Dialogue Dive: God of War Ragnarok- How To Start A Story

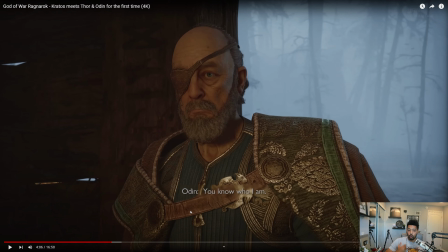Maybe this wasn't intentional, but maybe it was. But a large part about deific representation in fiction and godhood in fiction is
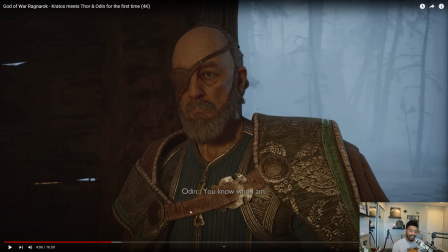the presentation of gods as almost like innately part of both the human and natural experience, but like above them, right? It's this idea that humans exist to be able to give deference to gods, right?
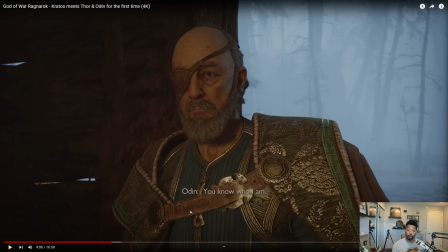This is a huge thing in like Greek mythology, right? Like they lived to worship the gods and the aspects that they use, right? So drinking to Dionysus, praying to the sea for Poseidon.
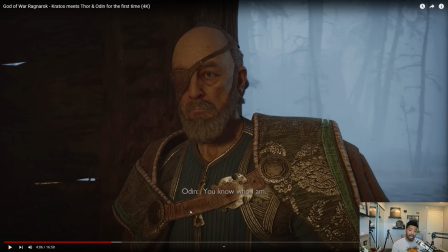In the Hebrew and Christian religions, I am is what Jehovah says to his believers, right? And so Odin saying like, you know who I am. He's not asking a question.
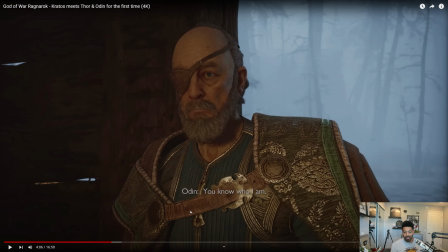He's making a declaration that he is so great and powerful that like he just comes in, doesn't even introduce himself by name. Obviously the subtitles do, so like, you know, we don't have to wonder. But him just coming in, never having met Kratos or Atreus before, and him just saying, you know who I am, harkens back to not only kind of like
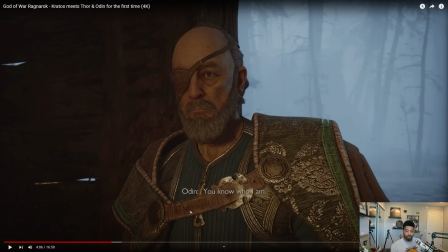classical ways of representing deities and gods, but also it's just a really cool freaking entrance for your villain to make, because it denotes such power and authority. I really love it. So this is really cool as well.
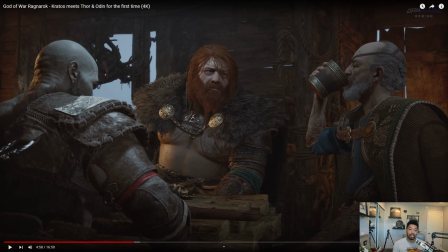One of the things that really, really good, competent writers can do is target two separate audiences at once, with one single usage of writing. So God of War Ragnarok obviously is a sequel.
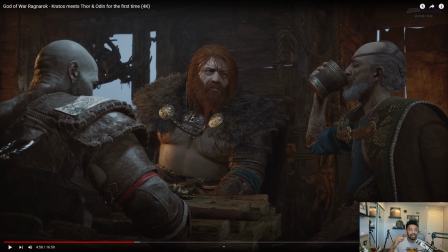And no matter how strange it might be to people who play video games, or people who even just interact with media with multiple entries, some people will just jump into a sequel before playing the first game.
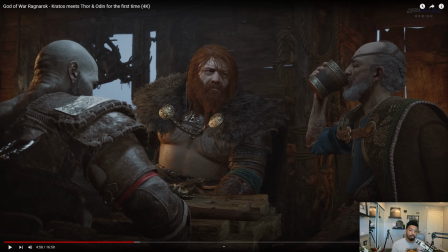Now, most people won't. That's not going to be most people's experiences, but they're going to do it. Now, what does that mean? That means those people, even the select small group, let's just say it's 10%. Even if it's 10%, let's just say the game sells, I don't know, 1 million, which is kind of low, I think.
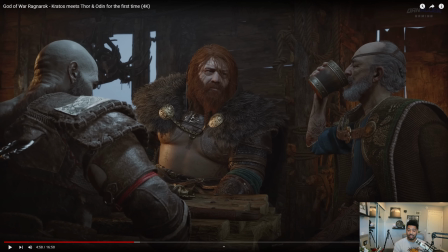But if it sells 1 million and you have 10% of that, what is that, like 100,000? 100,000 people are not going to know the events of the previous game. And what he just said allowed those people to have proper context and understanding for the events happening here, right?
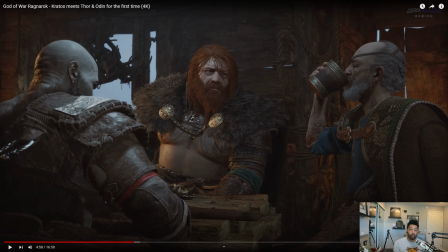But it also was just fluid, organic dialogue that seemed right. It didn't seem like he was pandering to those people or people who didn't know, but he just pretty much gave a concise, kind of like just wrap up of the conflict happening between the Aesir gods and
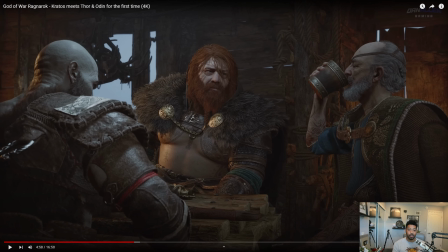Kratos and Atreus, right? He killed Thor's sons. That was not great, but the real problem was he killed Baldur, which was, again, the conflict of the last game. And because of that, everybody is now caught up, right?
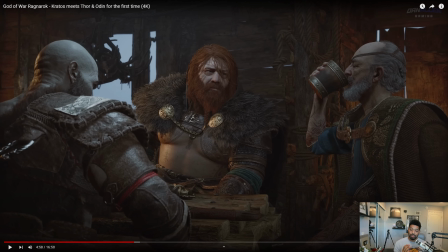It's this, I appreciate it so much, being able to make sure that nobody is left out, writing for as many audiences as possible while still seeming like you're only writing for one.
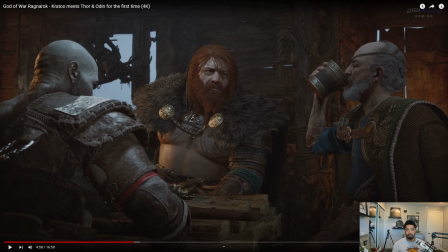Really cool little detail, and I think it gives power for more people to be able to appreciate the scene and, of course, what eventually is going to happen.
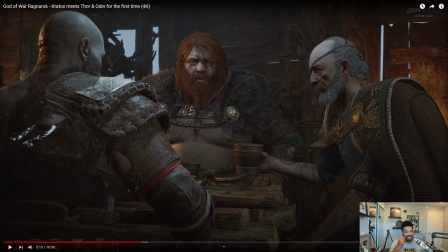And that's a really cool moment too. Him taking Kratos's his drink, even if it's undrunk, it's in his own home. That is a sign of disrespect. No matter how nice Odin is, that is a sign of disrespect, and it underlines everything that will eventually be their relationship going forward.